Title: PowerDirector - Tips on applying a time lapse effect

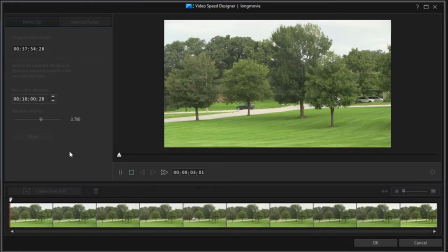But let's play the video and see the difference. Now the cars are flying by. There's a consistency there. Looks like they're all racing, but the shot isn't too bad.
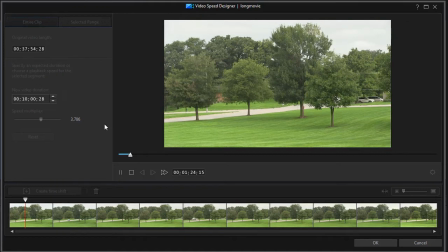I get to see in an enhanced way, 4 times as fast, I get to see the movement of the vehicles at that intersection. Now let's see what happens when we take this and we go to 5 minutes, or we could change the multiplier.
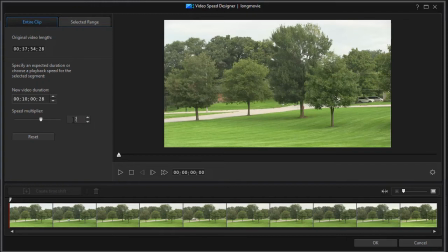Let's change the multiplier to, let's say, 7. And it automatically recalculates the video duration. So we've gone from 37 minutes to almost 5.5 minutes, and we'll play this.
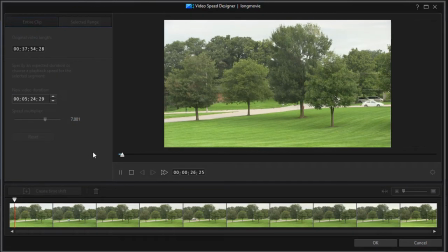Again, you can see vehicles moving apparently normally, although very quickly.
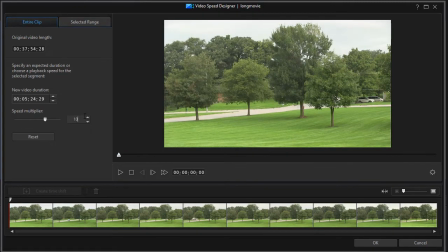But watch what happens when we multiply it times 10. We're down to a 3 minute 47 second clip.
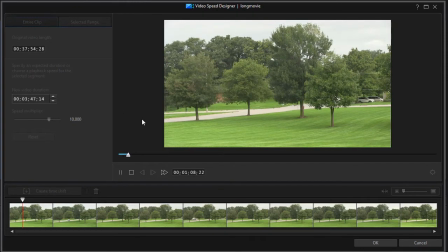There's a jerkiness now in the movement of the vehicles because it's cutting out so many frames. If I go up to 15 times the normal speed,
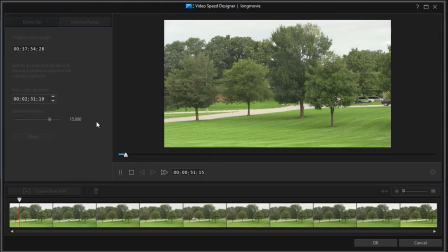in this case, there's a lot of jerkiness. It looks like the vehicles are there in one shot and then they're completely off the screen, or they're off the screen and then they pop on quickly and it's hard to tell where they're going. So the footage you shoot will partly control how much you can
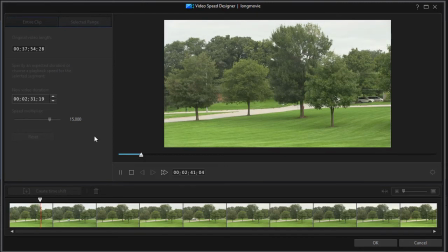time-lapse your images without making them look real, real odd. And when you're all done, let's dial this back to maybe, let's do it. I would probably not do this shot more than maybe 8 or 9. Let's go 8.
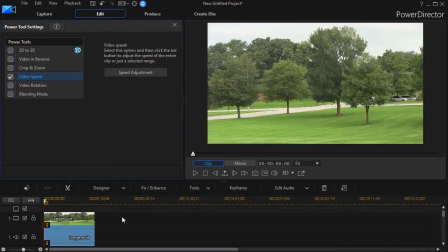And then I'll click on OK at the bottom. And now I discover that my video has no audio. I can actually split the tracks and take the audio out. But when I attempt to play this now, it should be time-lapsed pretty strongly.
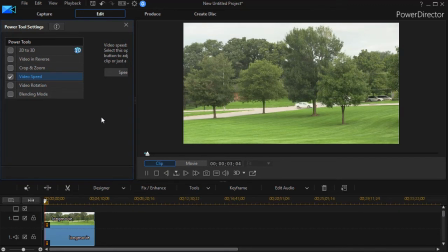And what was a very slow intersection becomes a very busy intersection.
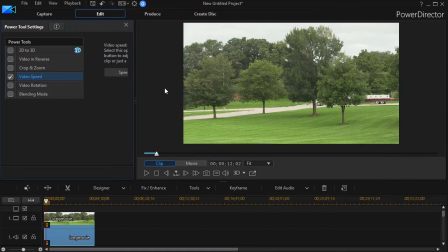So given the purpose of your project and the footage that you have, you can use this effect to create a time-lapse in CyberLink PowerDirector.